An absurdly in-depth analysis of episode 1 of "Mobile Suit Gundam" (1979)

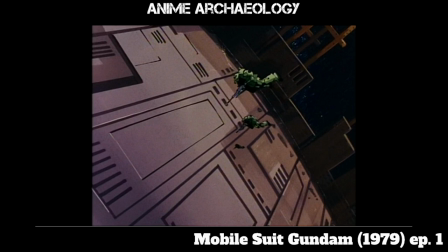1095s
The way they did that, I think, is they literally had the shadow on the cell to begin with, and then as you come in on the colony, it is suddenly visible because you're out of space,
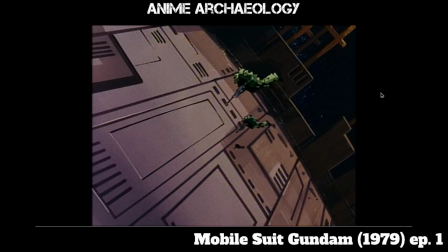1112s
right? Right. So just by having it there the entire time, it becomes visible as soon as something light is behind it.
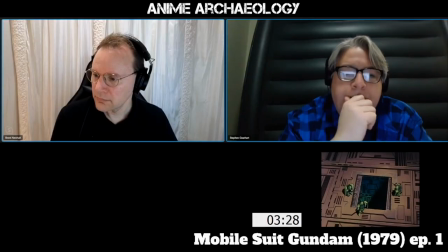1120s
It's just kind of smart. So, interesting.
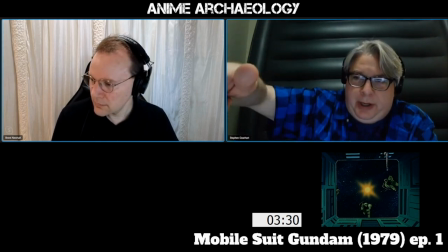1124s
He kneels down to open the thing up. we get a sense that
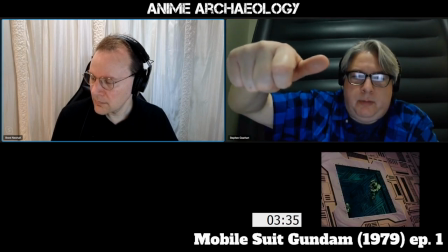1130s
these are large robotic things on an even larger surface
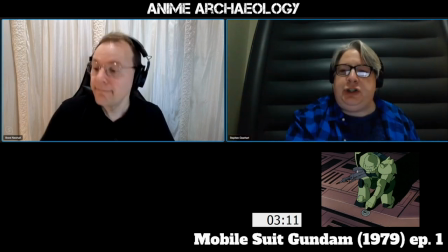1136s
yeah so how is that so that kind of tells you that this is a world where there
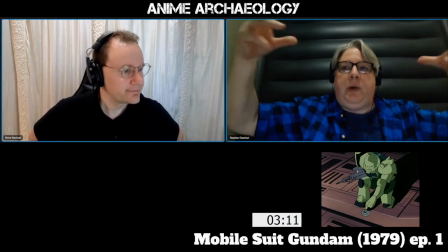1141s
are other types of mechas and things going on that would be natural to
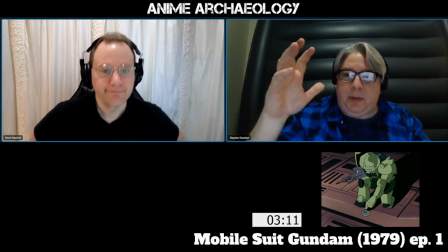1147s
have something a knob that would be the size of that of that fist
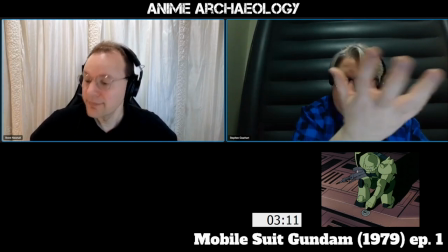1151s
which would be gargantuan that can yeah you know just yeah
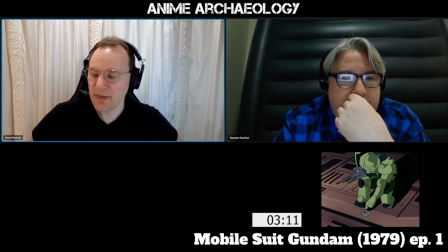1156s
you guys are right that's a great point like there's no way a human can move that knob right huh interesting um but it's also not sized for a mecha
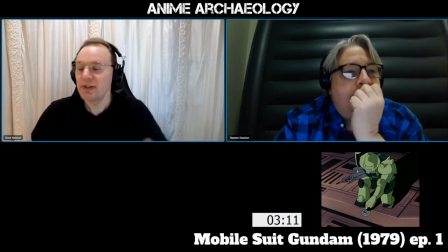1167s
specifically like it's not you know true do so which i think goes further to the point that they're not designing for
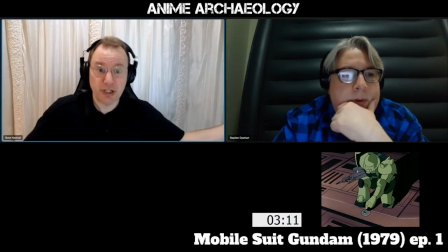1173s
these mecha specifically they're designing for just large machines because they're ubiquitous and they could be mecha.
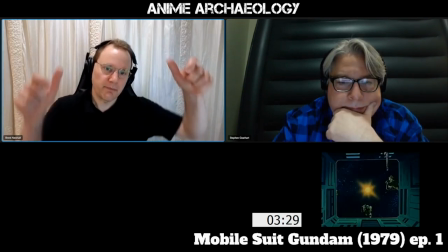1180s
They could be balls. They could be anything. I also just realized you had two different mecha turning those knobs. One turned one, the other turned the other. Oh, that's right.
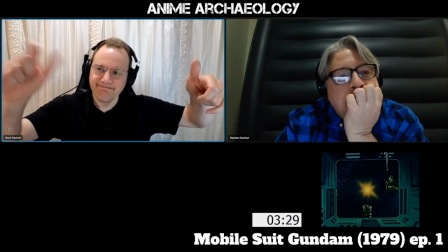1191s
Implying some kind of like system whereby you need two different mecha.
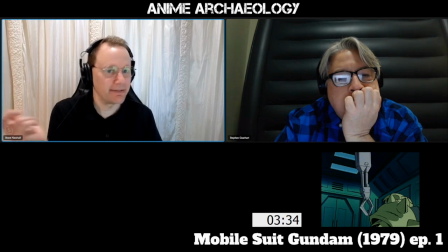1197s
I wonder why that is. I just don't know. And again, there's that sense of stealth, right? They knock something over.
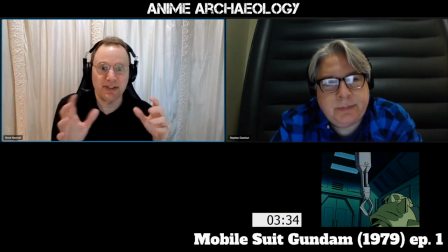1203s
Where it flies back and gets a sense of, oh, shoot, I stepped on a branch.
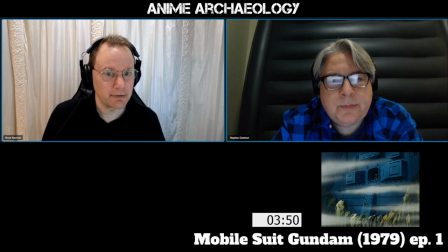1207s
And again, this great shot of, they've come into a space station, and it opens up to steam and rock.
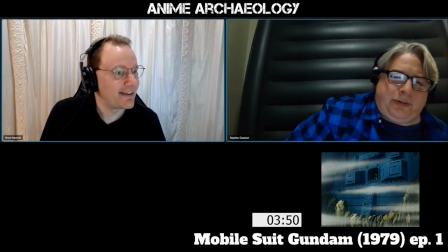1216s
What an odd thing to see. Yeah. Over atmosphere, and then they're just dropping in.
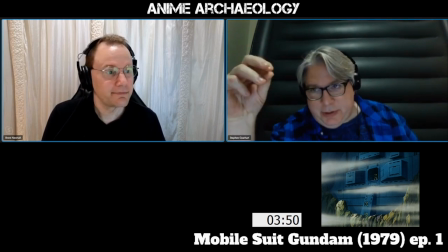1221s
Mm-hmm. Like there's still some gravitational, or lack of gravity in that area.
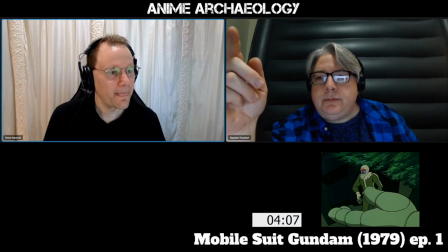1228s
Yeah. Interesting. Here's a point. Mm-hmm. I just realized this, even though I've seen this before.
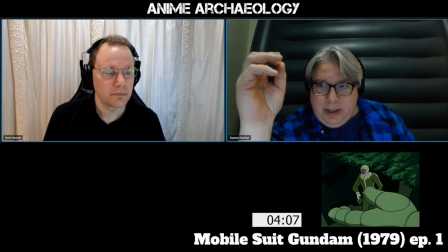1236s
There is no aircraft on the inside of these colonies. You're right.
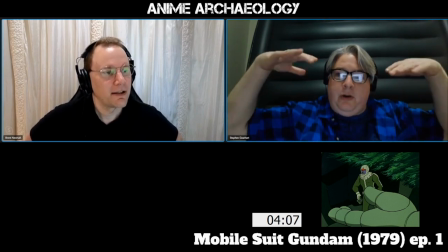1241s
And that's why they're able to drop through, because it's all one-buxiculars, right? So they would have to be very careful about where they fly.
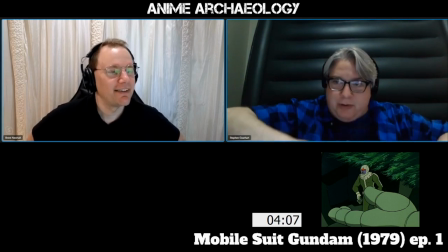1250s
Right. Or else they'll get caught in that lack of gravitation. So obviously closer to the floor, you're going to have the gravity, because that's where the pool is.
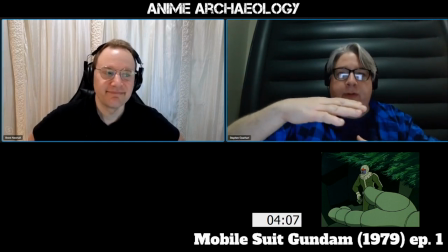1258s
And so you could have actual flight down there, but you can't have it too high.
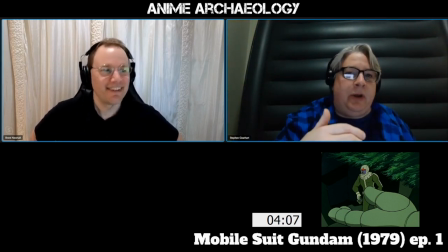1265s
So they're able to get in undetected by other aircraft. Because think about it.
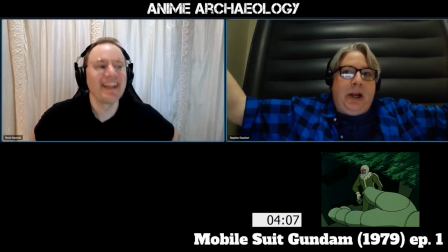1270s
Even though it's a huge thing, you would notice if three gargantuan humanoid things were dropping in on you from somewhere.
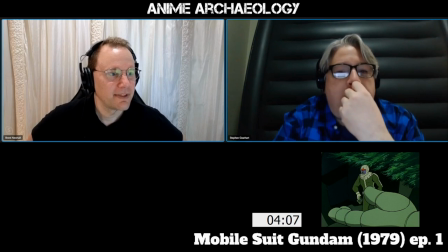1279s
So, wow. Yeah, that's a great point. Right.
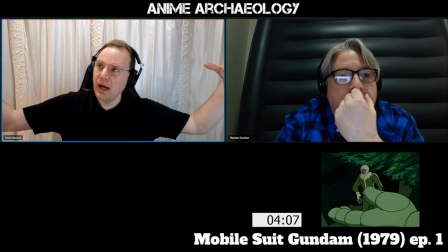1283s
There's also the implication that the docking ports would be more industrial section.
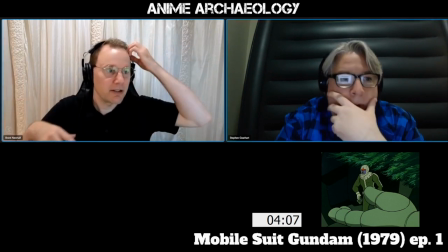1291s
It would be more kind of away from the residential area. Right. So folks aren't paying attention to what's happening on the docks, right?
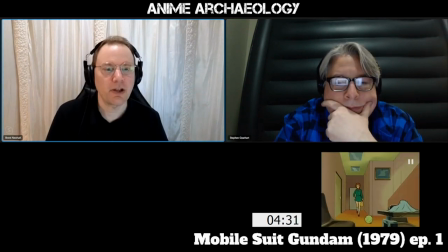1296s
They're just kind of doing with their business. It's also interesting how they're connecting the dots here.
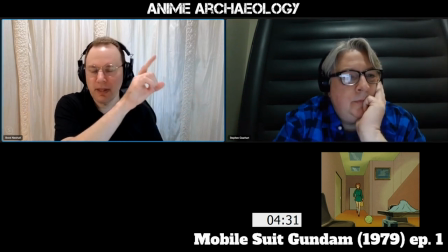1303s
How you start with the soldiers
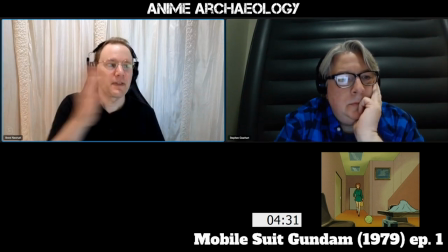1307s
viewing things. they say we don't see anyone in the street then we see this kid and
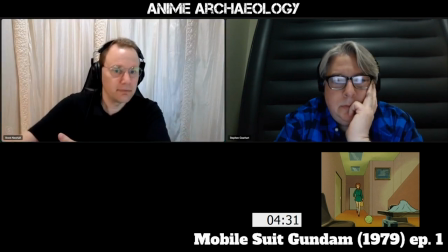1314s
now we cut into that kid you know Fraubo entering the house in so much anime of this period it's very much just kind of jumping from thing to thing when we're
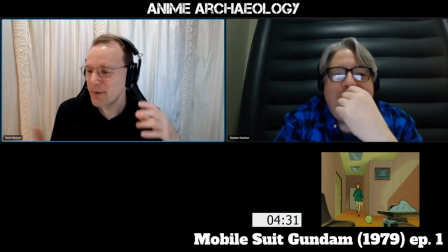1325s
Mazinger yeah we're kind of jumping around to stuff and this is it's almost like they are
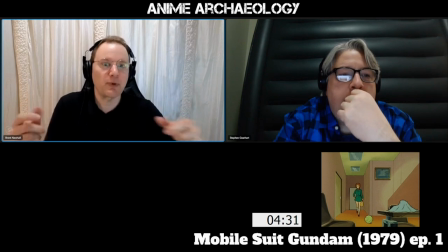1331s
making sure we're really understanding what we have we're kind of being led along from plot point to plot point.
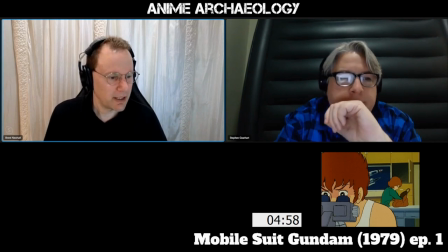1337s
Yeah. So let's point out, um, Frowse just walked into Amaro's house.